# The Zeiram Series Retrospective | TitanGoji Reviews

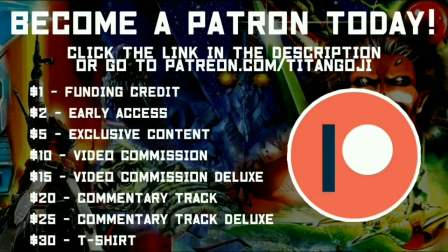[0:00]
Feel free to check out my TeePublic after the video, and support me on Patreon.
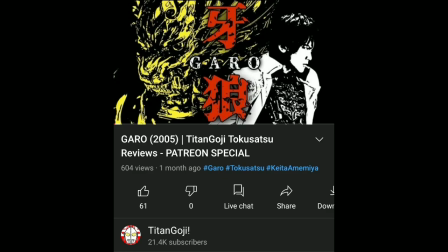[0:06]
Watch till the end of the video for more. In a previous video, I talked about the first Garou series from legendary tokusatsu filmmaker Keita Amamiya.
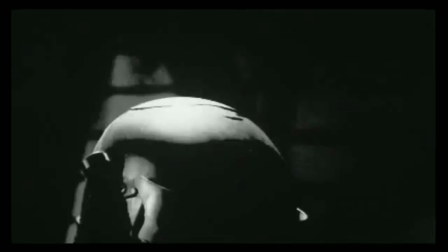[0:15]
This time I'd like to touch on something from the early years of his career in directing tokusatsu, and that would be the film that really helped Amamiya come into his own, Zaram.
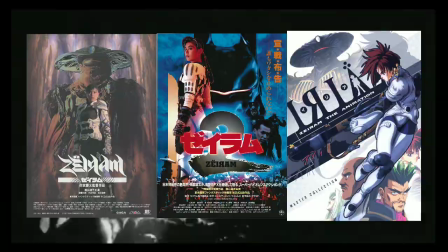[0:24]
Consisting of two movies and an OVA series,
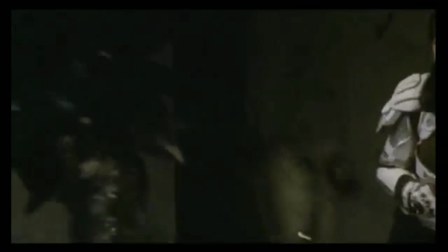[0:26]
Zaram is considered a classic when it comes to the underground new wave era of tokusatsu from the 80s and 90s, where, thanks to advancements in filmmaking technology,
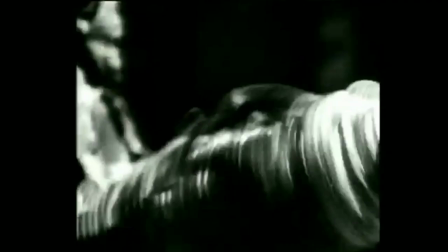[0:36]
filmmakers were able to make tokusatsu films of their own like Mamoru Oshii's The Red Spectacles and Shinya Tsukumoto's Tetsuo the Iron Man.
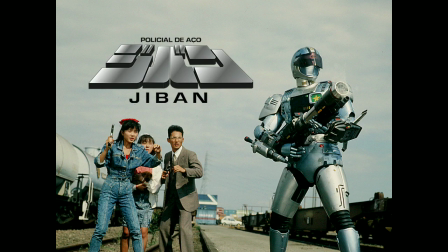[0:43]
Before Zeram, Amamiya worked on shows like Spielbahn as well as G-Bahn, which he created.
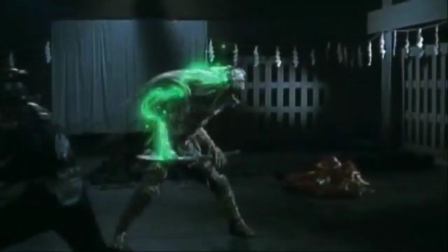[0:48]
It was around this time he'd go on to direct Mirai Ninja,
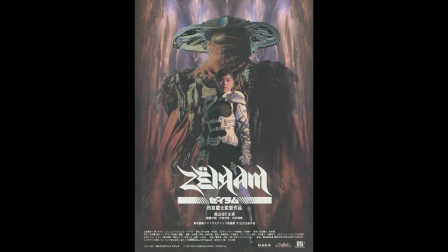[0:52]
which heavily established a lot of stylistic motifs that would get carried over in almost all of his work since, Zeram being one of them,
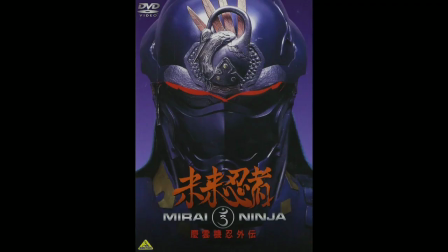[0:59]
which would mark his first theatrical feature film. In fact, Zoram was actually meant to be a sequel to Mirai Ninja, but because he couldn't get the budget, he had to stick with something else.
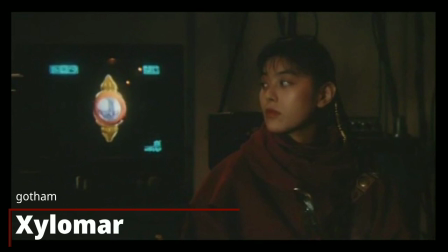[1:09]
Plot goes is that a bounty hunter named Iria and her AI system Bob, yes the AI is named Bob,
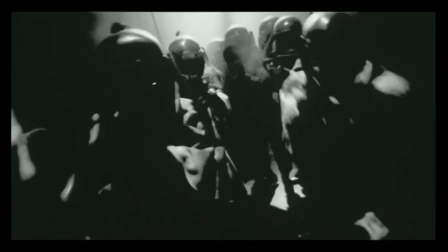[1:15]
are hunting down the alien Zoram, who travels planet to planet to not only feast but replicate itself,
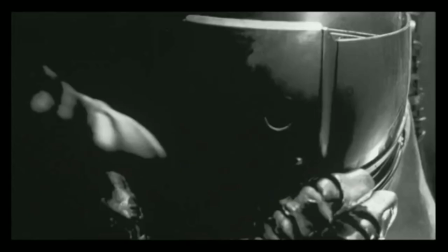[1:22]
using whatever organisms are living there. That's such a terrifying concept. An alien who not only eats you but uses your DNA to clone itself?
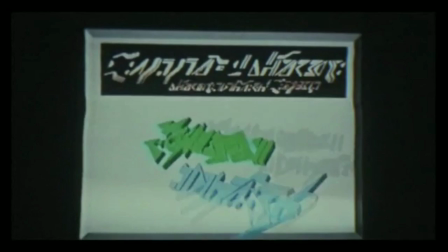[1:31]
As you would imagine, Zaram winds up on Earth as Iria and Bob set up a gate to an alternate dimension to wrap behind the alien.
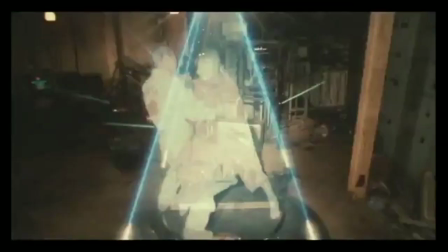[1:38]
Two electricians named Tepe and Kamiya accidentally get transported with Iria.
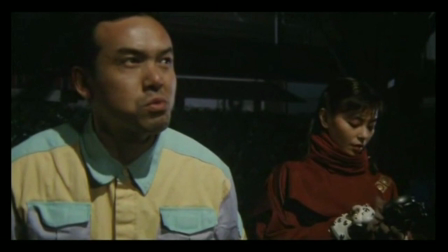[1:42]
So now Iria not only has to take care of Zaram, she has to protect these guys from getting killed.
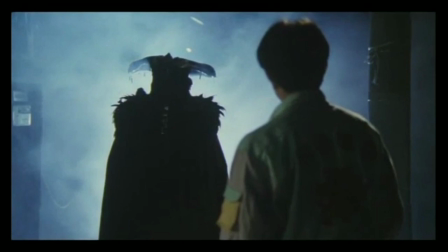[1:48]
First thing I just want to get out of the way is the atmosphere. Amamiya does a fantastic job using shadows and lighting in unique ways to convey fear and terror,
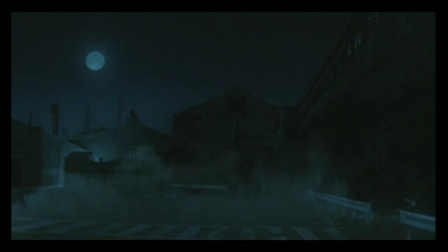[1:57]
especially in this desolate dimension that most of the film is set in.
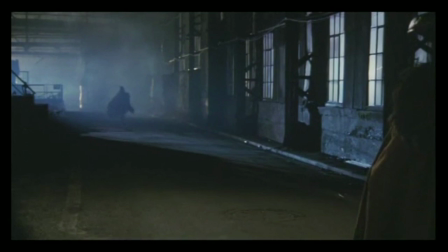[2:01]
In a way, it also helped make it unsettling with how vast it is as our characters are truly isolated in this space with such a terrifying creature,
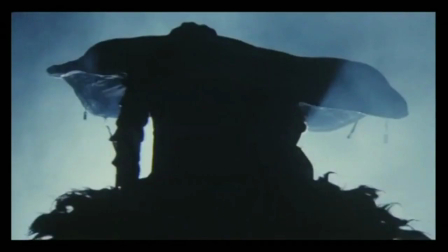[2:10]
and the cinematography by Hiroshi Kirokoro makes it all the more imposing as every shot of Zeram oozes with both majesty and dread.
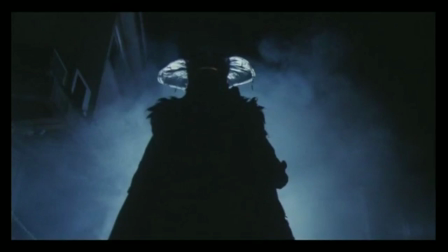[2:18]
Speaking of which, Zeram is easily one of the most unique creatures in Tokusatsu.
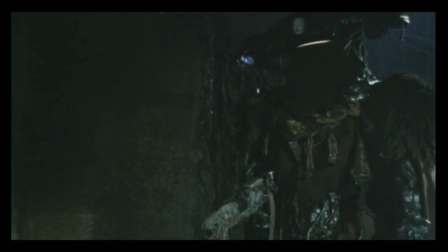[2:24]
On top of the aforementioned concept, her design comes off as a sort of nightmarish, otherworldly traveler,
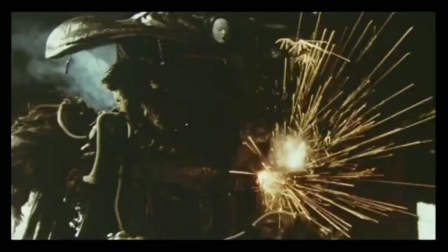[2:31]
especially with that poncho and quote-unquote sombrero, which is actually her head.
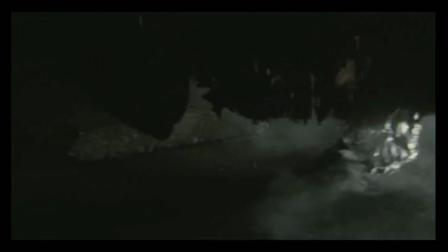[2:36]
Also, that smile gives me shivers every time, and my god, that chanting.
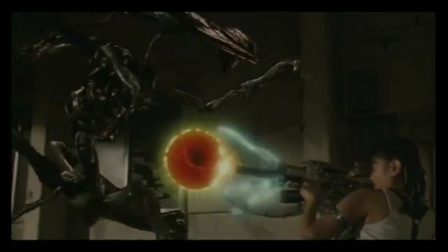[2:45]
I also love how the movie manages to combine suitmation, puppetry, and stop motion, a trend in Amamiya's work during this period,
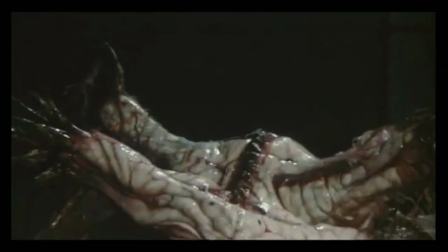[2:53]
with Zoram's different forms, which really makes you curious about the biology of such a creature.
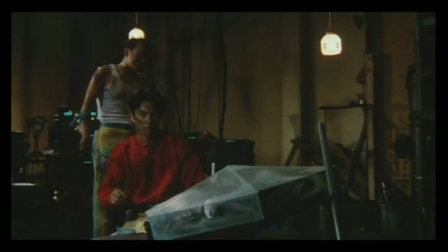[2:59]
By the way, that's Mizuho Yoshida in the Zoram suit, same actor who played Godzilla in GMK.
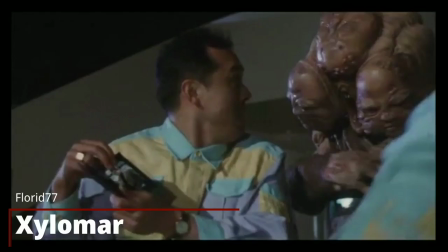[3:04]
And I gotta talk about the characters. The Electricians, Tepe, and Kamiya have a lot of funny banter with one another,
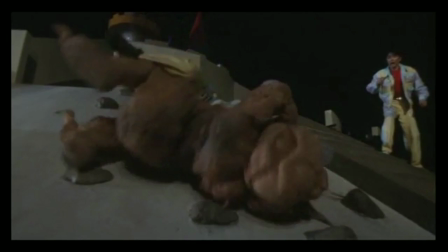[3:11]
and And even in life-threatening situations, they somehow manage to make a scene both hilarious and terrifying at the same time.
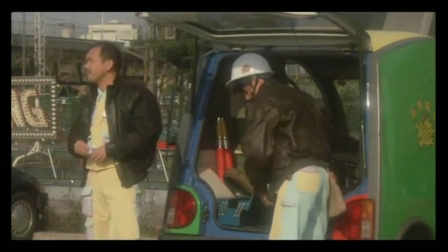[3:17]
Even when Zodan bites a huge chunk out of one of their arms. Huge props to Kunihiro Ida and Yukijiro Hotaru, who played Gonza and Garo, for their talent here.
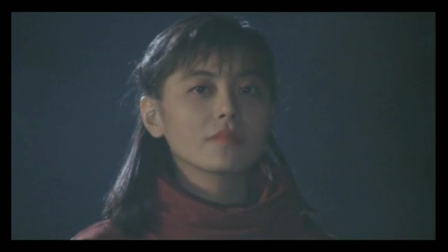[3:26]
They have wonderful chemistry. But the real star of the movie, aside from the movie's namesake, Yuko Moriyama as Iria.
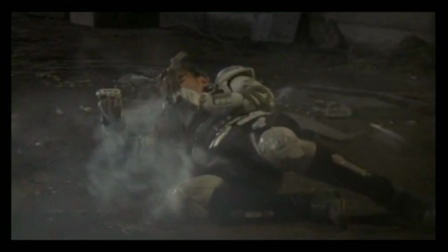[3:34]
She's a tough, charismatic, no-nonsense badass, but is also aware of her limits. And has a heart.
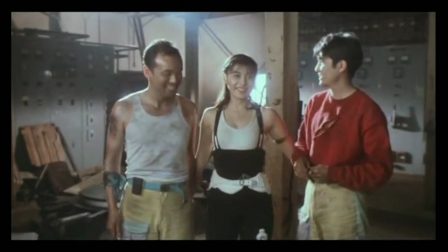[3:39]
And wow, she kicks major ass.
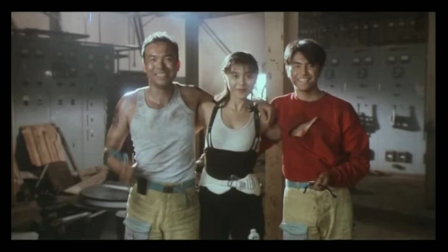[3:42]
I also love the bond that she forms with Kami Antepe, as it definitely shows a more human side of her.
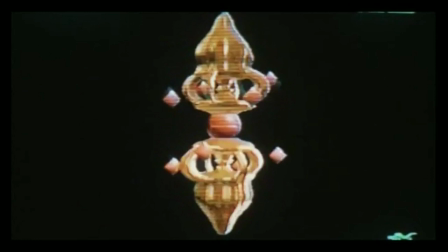[3:49]
And there's Bob. Bob is really cool. I like how instead of being the typical, cliche, AI assistant,
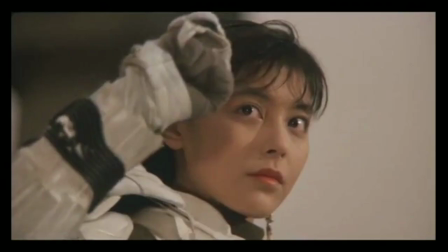[3:56]
he's literally some dude's consciousness that's just uploaded into a computer, which really gives him a lot of personality.